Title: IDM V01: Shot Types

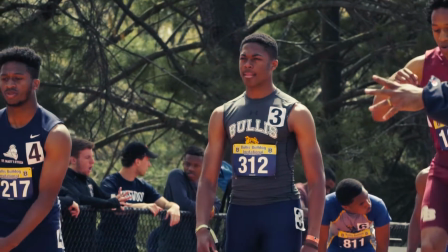Compelling video content starts with having a great story to tell, but that's not all that matters.
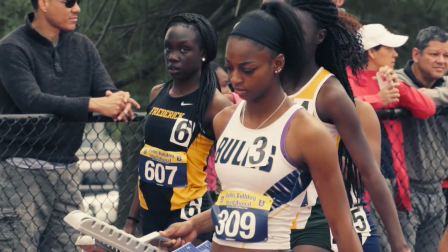To keep our viewers interested, we need to create compelling and varied visual content as well.
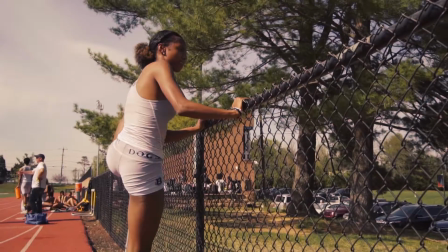One of the best and easiest ways to do this is to mix up our framing while recording our footage.
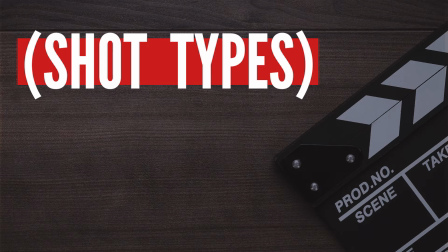Today we're going to look at some of the most common shot types in cinema, and these will be our starting point for creating varied visual content.
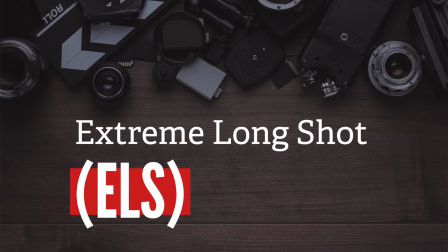Let's start with our extreme long shot.
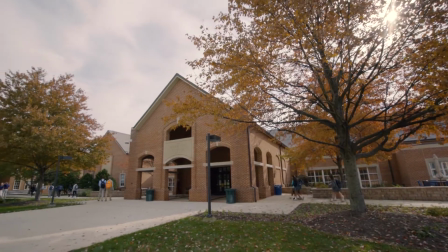Extreme long shots are used to show where a scene will take place and sometimes where a character is in that scene.
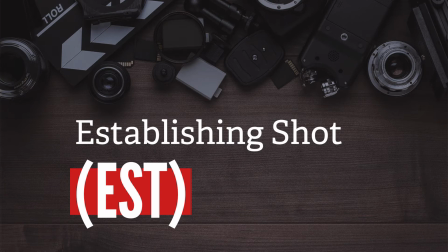You may have heard of an establishing shot before. Extreme long shots are often used for this purpose.
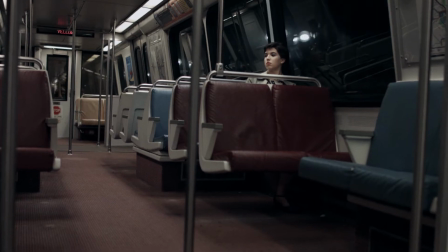Long shots will show a slightly narrower field of view than an extreme long shot and will focus more on the character,
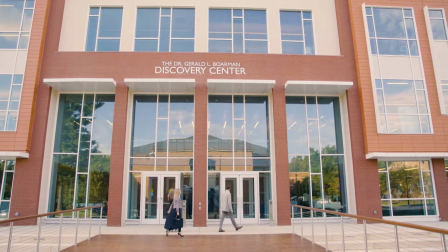but the two shots are used interchangeably a lot of times. In a full shot, the character fills the frame's vertical space from head to toe.
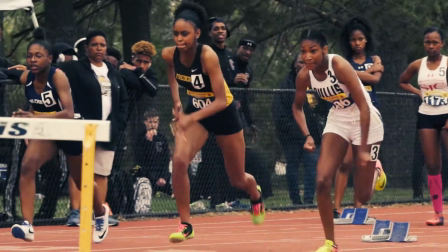These shots are useful for action sequences to show the character's full body in motion with enough space in the frame to provide context about what's going on around them.
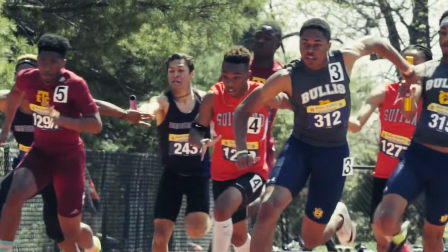Medium long shots frame the character from their knees to the top of their head. These shots work well to show movement as well and to introduce characters. Medium shots frame the character from their waist up.
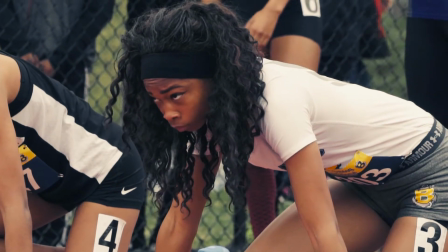As we tighten our framing, we start to focus more on the character's emotional state rather than their movements and the scene surrounding them.
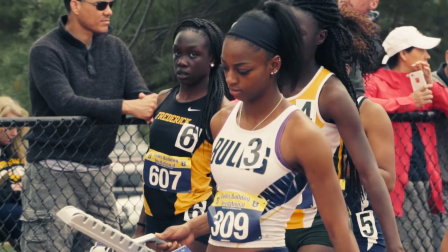But there's still enough space in the frame to get some context about what's happening in the scene.
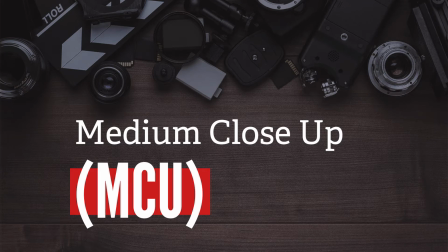Halfway between a medium shot and a close-up, medium close-ups usually frame the subject from the chest up.
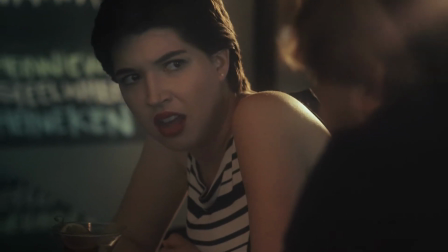Again, we're getting more information about the character's emotional state as we move in closer.
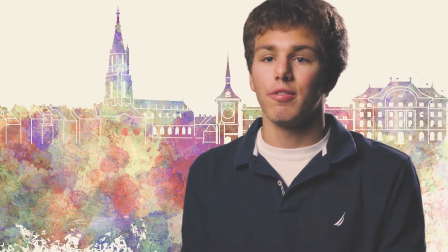Medium and medium close-up shots are great for interviews because they're tight enough to provide a somewhat intimate feel, but also wide enough to show some context around the subject.
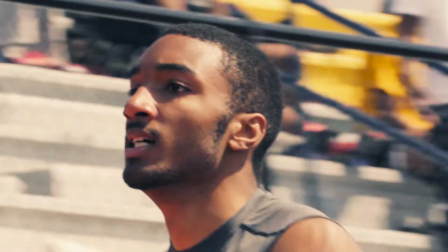In a close-up, part of the subject, often their face, fills the frame. The goal is to eliminate any other distractions in the scene.
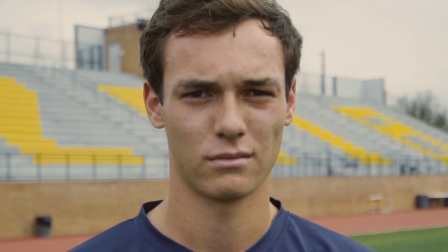A close-up of a subject's face will allow us to see how they're feeling. They say the eyes are the window to the soul, and especially for video production and photography, it's true.
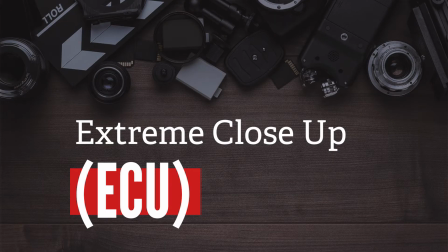We can discern a lot about how a person is feeling by looking at their eyes. Extreme close-ups fill the frame with a detail like the character's eyes, mouth, or hands.
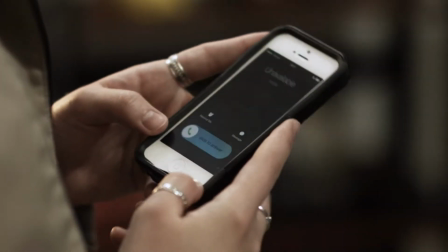Again, we're trying to eliminate any distractions and direct the viewer's attention to something very specific.
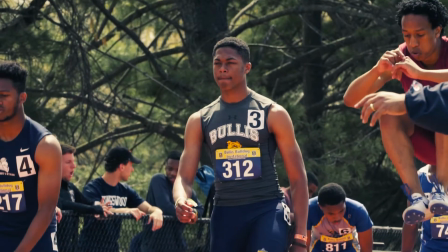By using all of these shots together, we can create a visual system that helps us to provide context like where a scene is taking place,
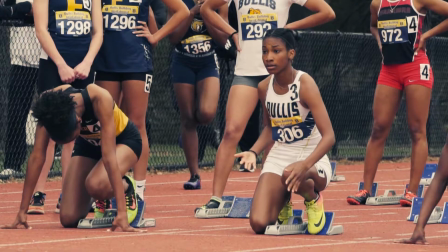who's involved, what our subjects are doing, how they're doing it, and how they feel.
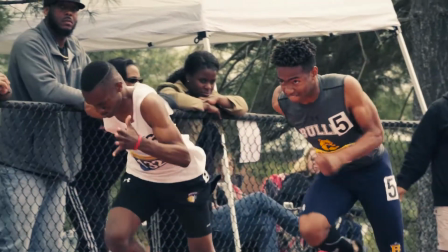When I go out to film, if the action is going to be repeated many times, I always try to capture each instance with a different shot type to emphasize different elements.
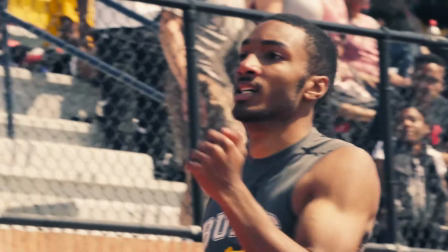For this project, I wanted to sequence these different elements and the different athletes competing to show each part of the meet.
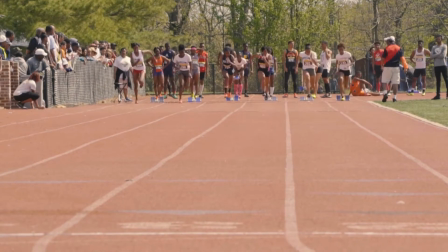Imagine if I had just uploaded a single video of one race to YouTube, or worse, all of the full races and events.
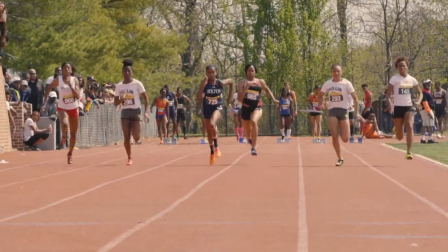As impressive as the athletes are, it would have been brutally boring to watch after a while.
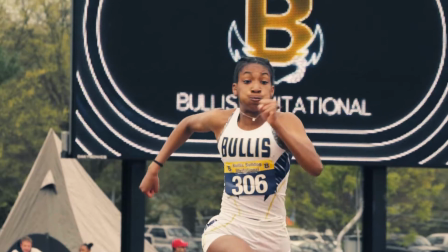Instead, I could use different shot types and short clips to tell the same story in a much more concise and interesting way.
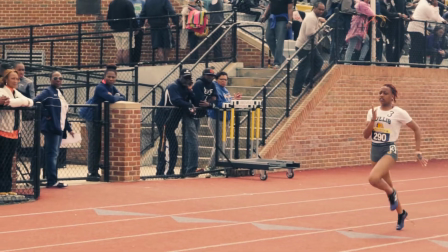Let's take a look at the final video that I created.